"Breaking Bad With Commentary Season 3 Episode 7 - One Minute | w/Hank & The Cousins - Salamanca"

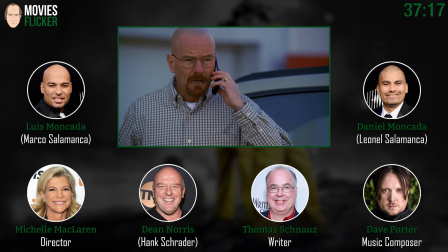[37:14]
And I actually rented a condo in this place in Albuquerque as well, and complex, and it was awesome.
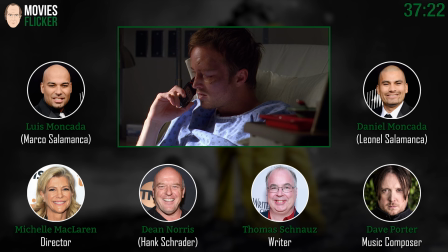[37:19]
Wow. Make sure I stay away from there.
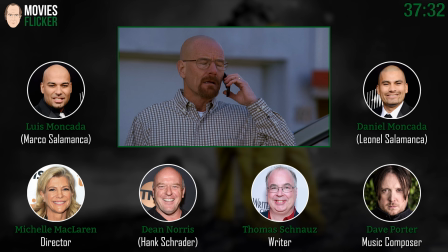[37:24]
I don't want to be invited, Dean. I think Brian's there, too. Brian's there, too. Oh, I've been invited, young lady. So this was, you know, writing this, you're worried that do you, after that tirade, do you believe that Jesse is going to get on board with this?
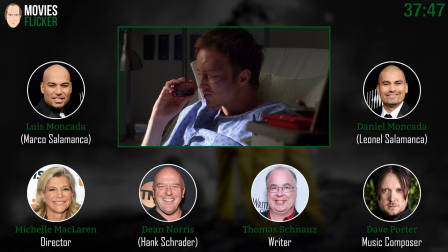[37:39]
And hopefully that's, you know, again, with that Rocky idea in mind that you buy it. And originally in the script, I don't know what I was thinking,
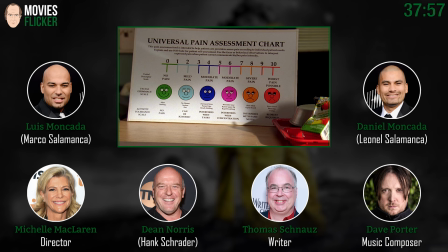[37:48]
that he looks at this pain chart and the image I had written that we end on was the happy face.
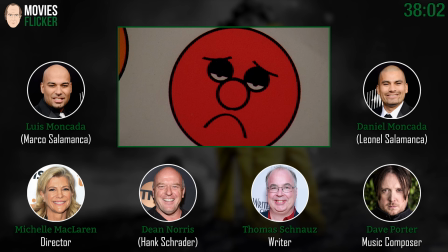[37:56]
And we cut it that way. It was like, that doesn't work at all. So we end on the little sad face here.
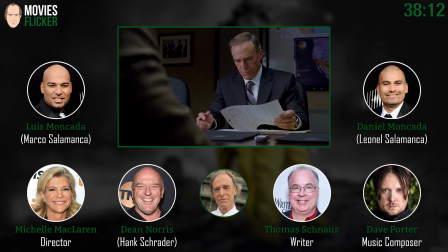[38:05]
Sort of, is that what Jesse's mood really did? Did he just make a major mistake in signing up with Heisenberg?
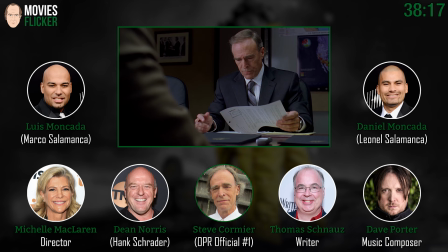[38:13]
Yeah, right, that's true. And here's our OPR official. Here's these guys. Which is...
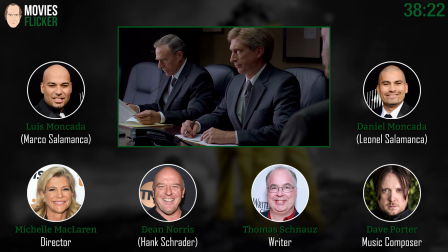[38:18]
And we block shot all these scenes, by the way. We did. Which is a pain in my ass, Michelle. I know, and I gotta say, kudos to you, Dean.
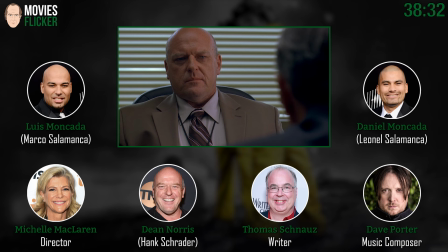[38:25]
This, just for, if anybody wanted to know what that is, that's when you don't have a lot of time, And you've got to do a lot of scenes in the same set, in the same direction. And so the scenes that we shot in here, we shot, it was two scenes.
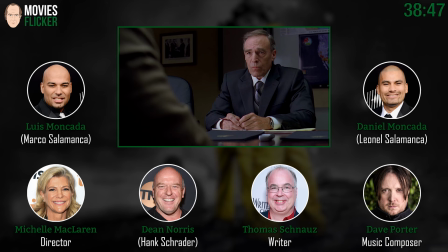[38:40]
We shot everything looking in one direction, back to back. And then we turned around and shot the reverse of both scenes.
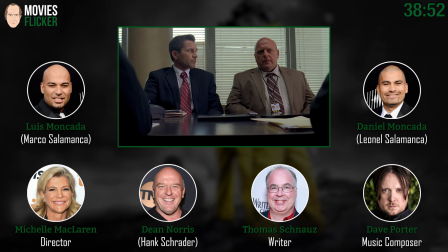[38:46]
And so Dean had to jump from one scene to the next, back and forth. I guess, what would that be, four times? Yeah. And you did an amazing, at least,
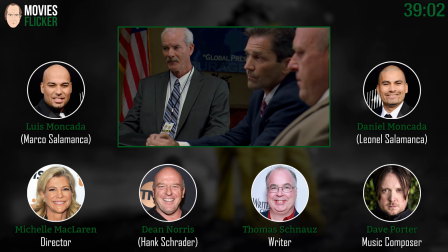[38:56]
you're right, because we have three angles that we do over here. and uh dean you did an amazing job everybody did everybody did you
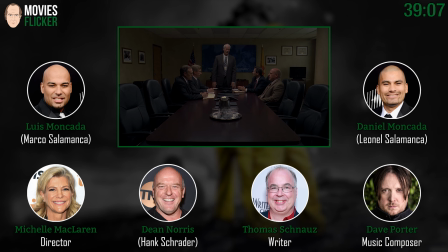[39:03]
especially because you had a lot of emotion here um and it was it was great there's that recreation that same shot again
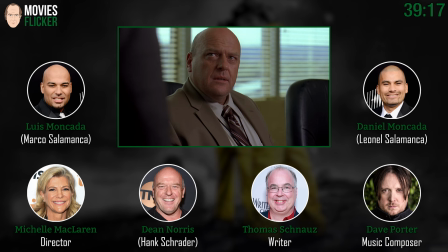[39:10]
where you bent over in the first one exactly this was a long day
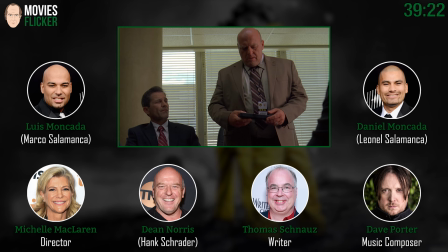[39:17]
this was it was i i because these weren't the only two things we were shooting that day obviously but um i i also liked uh
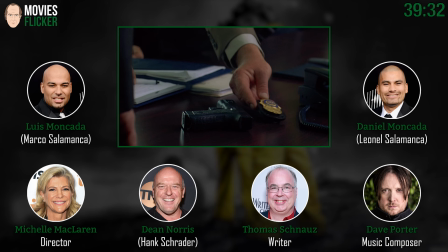[39:25]
bookending, so to speak, with the same setups, like you said, that long shot. Because you've gone through so much in between.
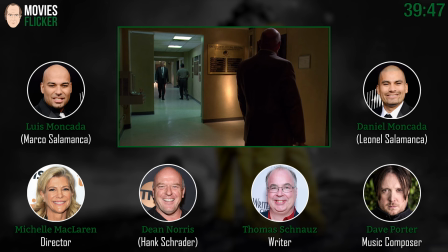And we all know it's coming.
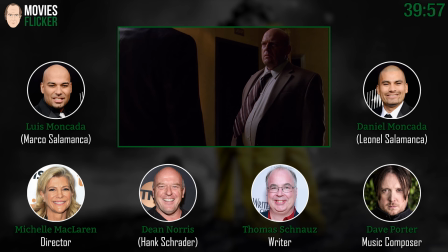[39:51]
Hank is a guardian angel. Guardian angel. I love that element of it. And his name is Walter White.
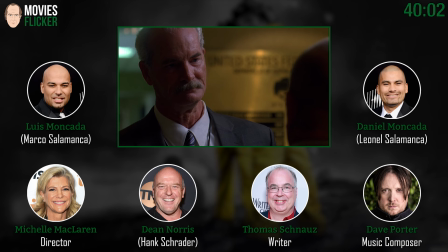[39:56]
Walter White. But there are those elements in Breaking Bad. I love those elements of that, you know, the guardian angel kind of concept. you know and then you know just and it worked out just the lighting
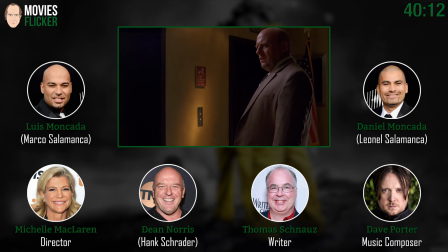[40:08]
wise too a lot when you get on the elevator there's this sort of light kind of a glow right above your head there and you're like yeah i do have a guardian angel it's all gonna work yeah just fine everything's fine
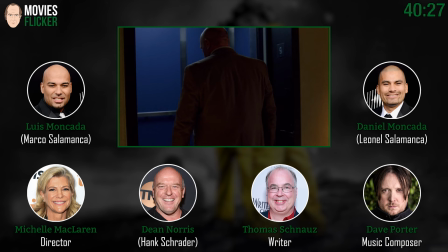[40:21]
oh goodness and you had to go buy flowers for maria yeah the shit but i gotta tell you when my wife read that she was like that was that's the best part of the whole script that you
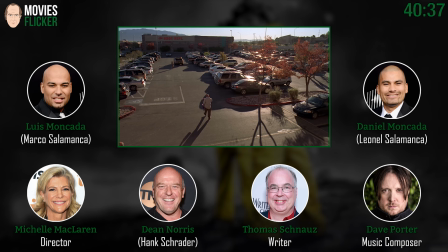[40:29]
actually have flowers going to your wife before you get killed you know it's such a nice touch you know it really
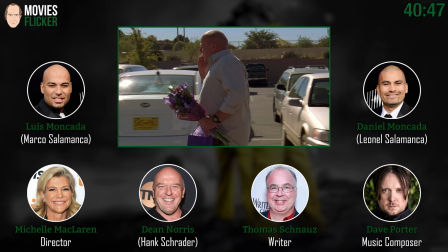[40:38]
was little things like that they're just so purple i'm guessing yeah exactly i'll tell you all about it when i go so michelle do you want to describe how how you and
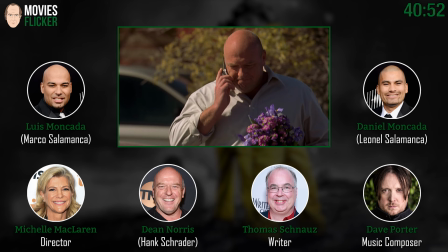[40:46]
your army undertook this this scene oh god this two days were dedicated to shooting this entire scene uh boy our ad department led by paulie matheson holy smokes and our camera department led by michael Slovis.
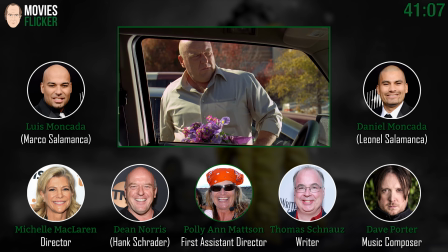[41:00]
We, sorry, Polly Mattson. Thanks, Polly Mattson. You know, I had it shot listed out.
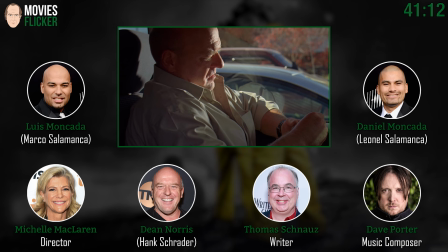[41:08]
We had a plan. It was a good plan. And we were, we were like an army. We, I felt like actually we were at a running a race.
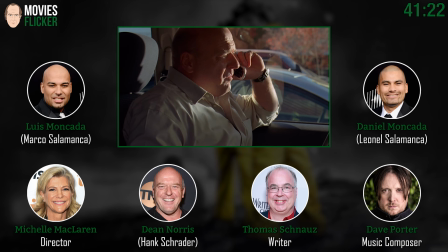[41:15]
And as the, we were at the starting line as call came in, we all ran and got it done.